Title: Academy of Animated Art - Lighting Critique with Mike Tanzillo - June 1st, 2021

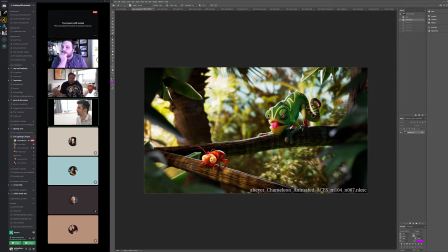[8:20]
That'll help lift the dark values back behind them and really allow us to even focus more on the foreground. I think having that in there, and you could even, if you wanted to add a little motion, you could even like do like a real subtle animation on a gobo light back there, which would be pretty quick to render, and then you just like comp it in.
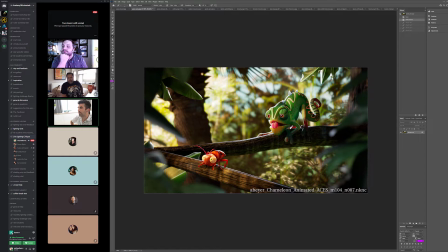[8:41]
And then the one thing that I was thinking was, you know, after seeing the animation, it would be nice if you crept some. You got some light in here. Like, do you see how there's like a patch of sunlight on this branch, and it's really, really nice. Yep. It almost kind of creates a stage for it.
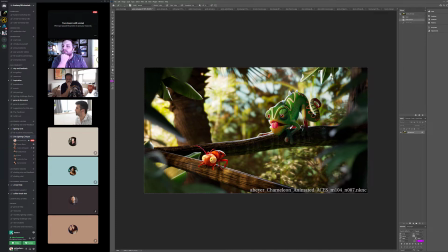[9:01]
I think it would almost be better to kind of do the same thing over here too, just because we're seeing a lot of key on the character himself or herself. And just like getting that same type of pocket there would be really great, especially because in the animation you see the character drop into place,
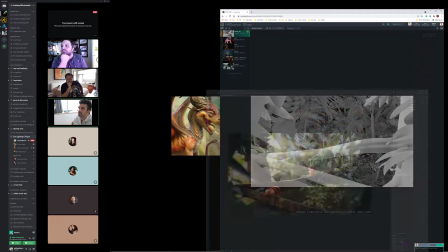[9:18]
so it's like just to have some visual interest on the branch before that happens.
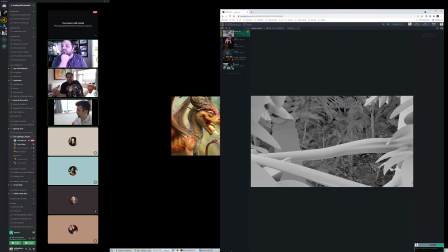[9:25]
Would be cool.
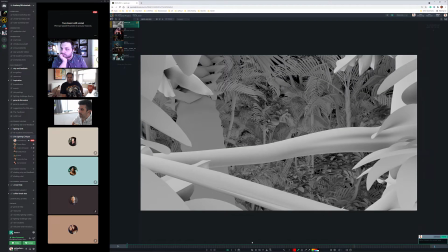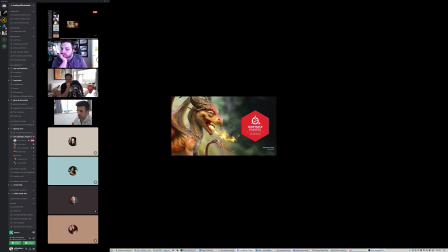[9:32]
Lost my Photoshop. There it goes. Okay, so.
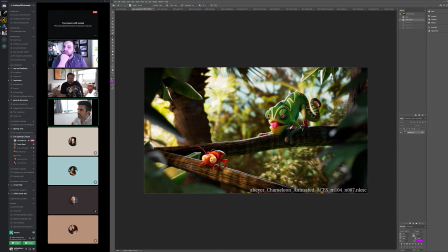[9:37]
Like that stuff, I think that the subsurface looks good. It gets a little dark around the tail. I think, this is like a super finicky one, but the eye dings eventually should be both on the upper left side. Like this one gets a little central, super minor. Yeah. I don't know. I can always figure that out. Like near the end. Yeah. It was. That's one. I regretted saying that
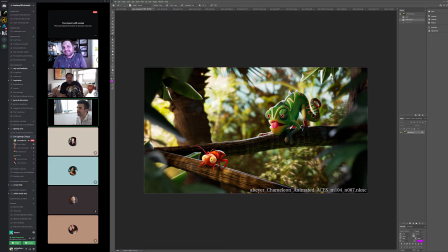[10:01]
like halfway through it. I was like, I shouldn't be talking about this now. I feel like because he wanted him in this. It was like, you know, his first round of notes was like, oh, let's do eye dings. I did them just to put him in there and kind of do like see how it would look. But like, I feel like it's not gonna work out once he's bouncing around. I don't know. I'm worried about them.
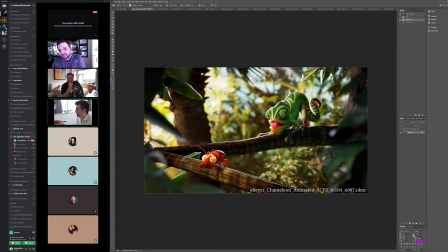[10:19]
Don't worry about it now. He does the same thing that I do, which is like talk about the eyes because our eye goes there immediately. But then when we're lighting stuff, we'll bitch about people who go to the eyes immediately, and like we're like because there's other stuff you want to get through as well.
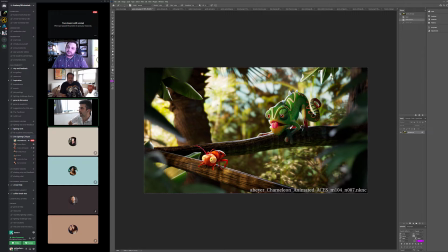[10:32]
So the other thing was I really think that you can up the bounce light in some of these areas a little bit more too, because if you look at wooded reference.
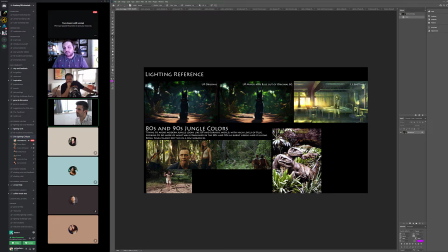[10:44]
I guess it's a little bit dark in here, but you actually will get a lot of like bounce light into some of these areas, like here and in here. Like you get a lot of like it's just like a lot of areas where the direct sunlight hits,
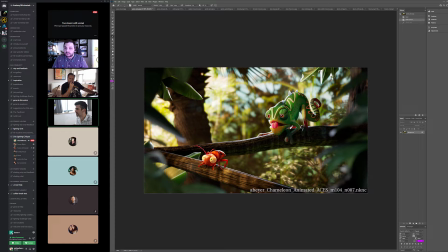[10:58]
and I think it would help just kind of create a little bit more variation, especially top down, and especially because there's like so much air underneath it. There's just room for like this bright light that's coming in to kind of bounce up a little bit more underneath there.
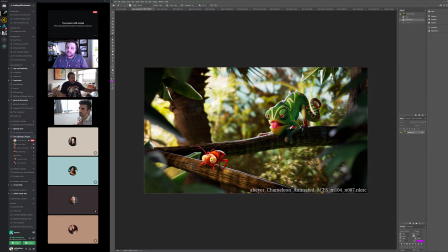[11:12]
And then for the leaves themselves, I think this specular highlight is great. I think it's a little bit too strong in some of these areas, especially like here, and over here. And I really like, do you see how it's a little bit broader and a little bit cooler in these foreground ones?
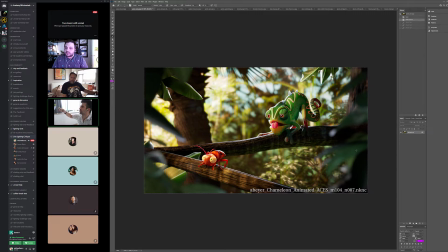[11:32]
And that's just because it's not quite as hot. It's nice to use those as an opportunity to get some of the blue skylight into the leaves a little bit. Yeah, but I think this is looking great otherwise. Does anybody else have any thoughts? Yeah, this is looking good.
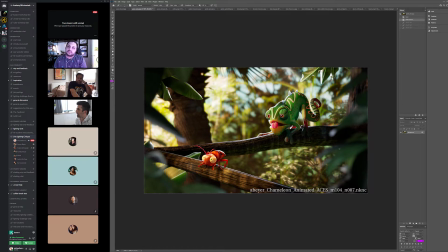[11:53]
I thought the tongue is a little too pink, like the SSS, but nobody really talks about it, so I'm not sure. No, I think maybe when we see the whole thing, yeah. I don't disagree, and I think once that becomes like a thing where it's like almost the entire frame you're staring at it,
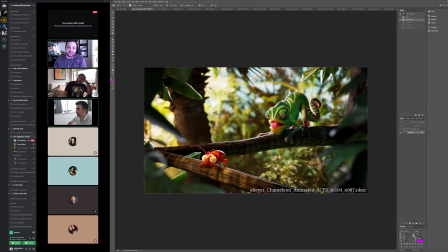[12:12]
like I could totally see that being a valid, like, oh my gosh, it's too pink, you know. So, and I also think that I'm looking at the bug in terms of the overall color scheme.